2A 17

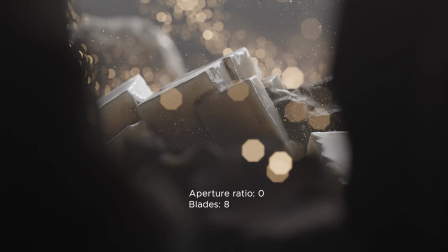(4:01)
What the higher aperture ratio in the camera settings does is simulates the anamorphic squeeze of the out of focus elements, while the number of blades affects the look of the bokeh circle, turning it into a bokeh octagon, pentagon, or whatever. It is usually accompanied by a wide screen aspect ratio to imitate the
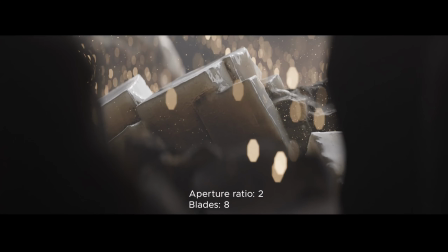(4:20)
authentic anamorphic look that was always wide due to technical reasons. As a flash forward, the widescreen aspect ratio is something that we will think about in the post-processing videos.
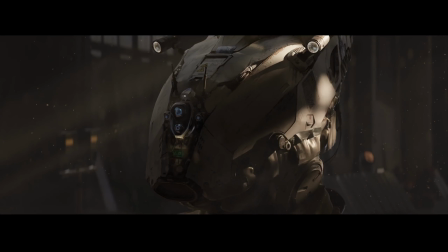(4:33)
The anamorphic lens flare, on the other hand, can be added now.
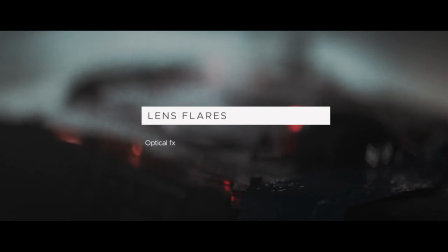(4:43)
As a finishing touch, we can soften a digital look by adding an anamorphic lens flare. Some artists actually like optical aberrations, others not as much.
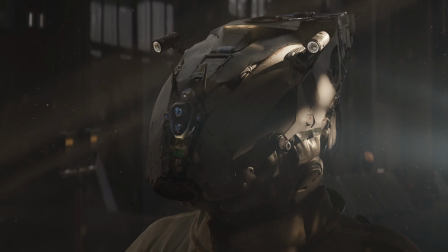(4:55)
In this scene, it makes sense, I think, as we have an implied light source, so why not?
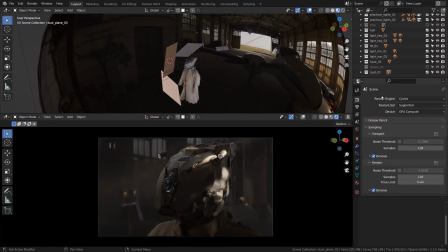(5:01)
First, I will switch off the volume layers temporarily to make our viewport faster. Then I'll create a new layer, lens flares.
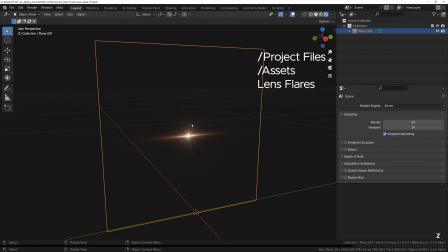(5:12)
I think let's reuse this flare from the project files, just as we did in chapter 1, a fairly typical anamorphic streak. This type of streaks is what you get in the anamorphic lenses instead of more circular type of aberrations.
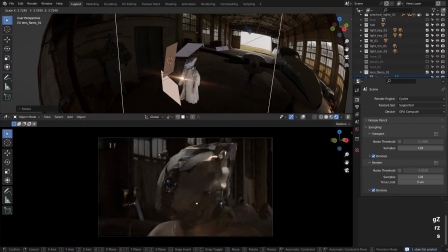(5:28)
Okay, as we remember, while the 2D plane with the flare can technically be placed anywhere,
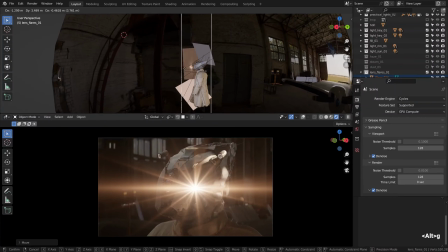(5:34)
it looks the most believable when it is actually near the camera sensor,
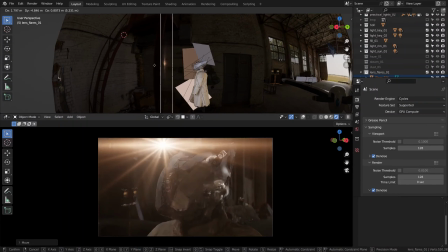(5:39)
just in front of it, in our lens barrel, let's say.
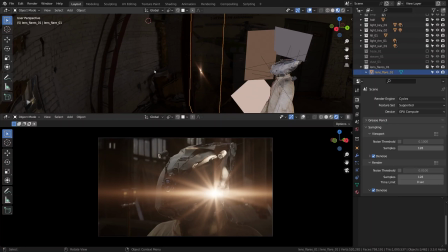(5:45)
It would also naturally place the lens flare out of focus due to where our focal point is.
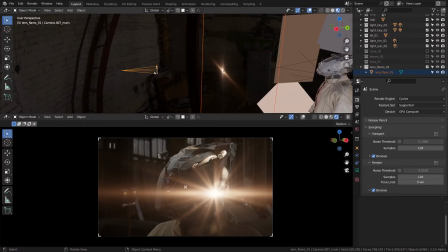(5:53)
So I'm gonna select the plane, shift click on the camera, then Ctrl C and copy its location and rotation.
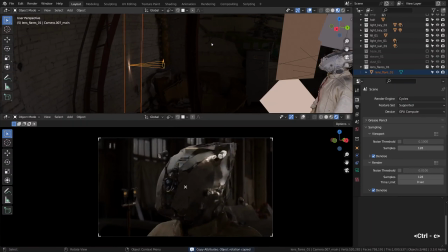(5:59)
Then I will scale it down a touch. We can withdraw it by pressing G and Z twice to move it on the local Z axis.
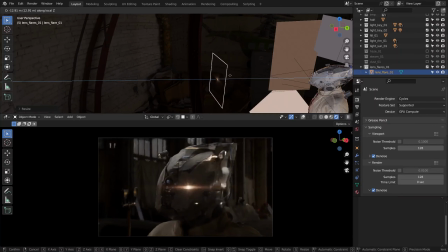(6:09)
Watch how it folds in and out of focus depending on the distance from the camera sensor. Okay, as we have an implied light source to the right, just outside the frame boundary, the one that actually motivates our backlight as well,
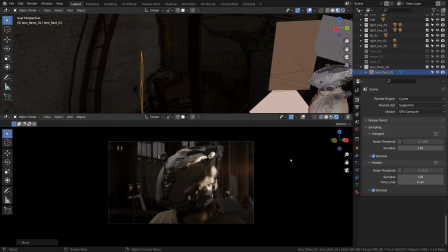(6:25)
I would like to have the streak originate there too. Gonna rotate it a bit like that.
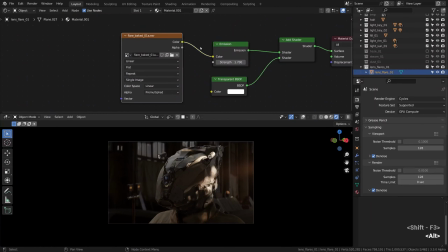(6:33)
Okay, and let's give it a different tint, a cooler one. We'll need a mix RGB operation for that.
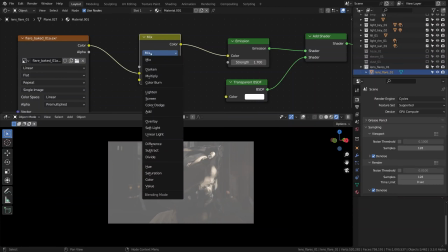(6:44)
Let's go with color as our blending mode.
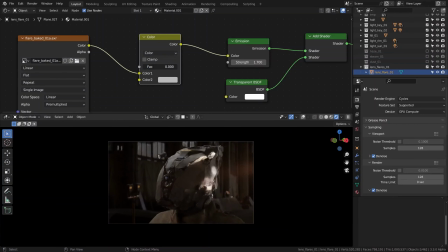(6:47)
And actually we can mix it with the neutral gray as well, and that will basically desaturate it. But I'll go with the pale blue color. Speaking of blue, anamorphic flares are often blue or purple, sometimes more neutral though. We can make it any color we want really.
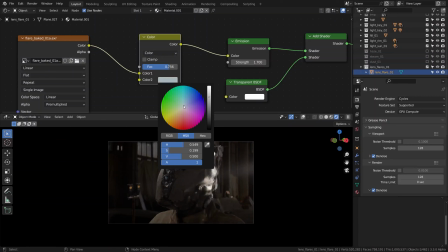(7:07)
Personally, I'm cautious of highly saturated mixtures for special effects and for everything else for that matter. So I'm using a neutral, slightly off to the blue side mixture, and the intensity which is rather subtle.
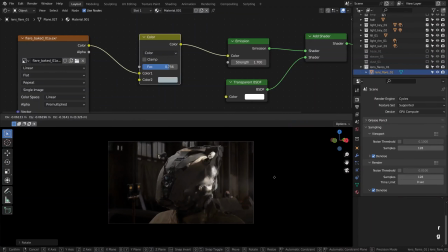(7:23)
Alright, I'm duplicating the 2D plane with the flare once more to add an extra streak, which is gonna be slightly smaller and harsher.
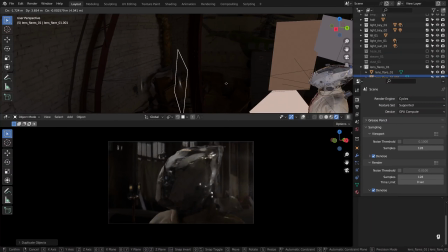(7:32)
To make it sharper and more defined, I'm moving it away from the camera slightly. So it's this type of sharper streak. I think that looks good, a bit of extra haziness hinting at something bright right outside the shot.
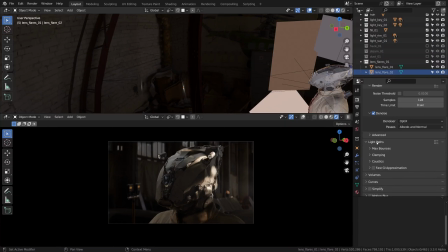(7:50)
Before anyone runs into the transparency issues, here in the light bounce there are so-called transparent bounces, which are limited to 6 currently. But as we have tons of semi-transparent layers already, 6 could be not enough. Let us see.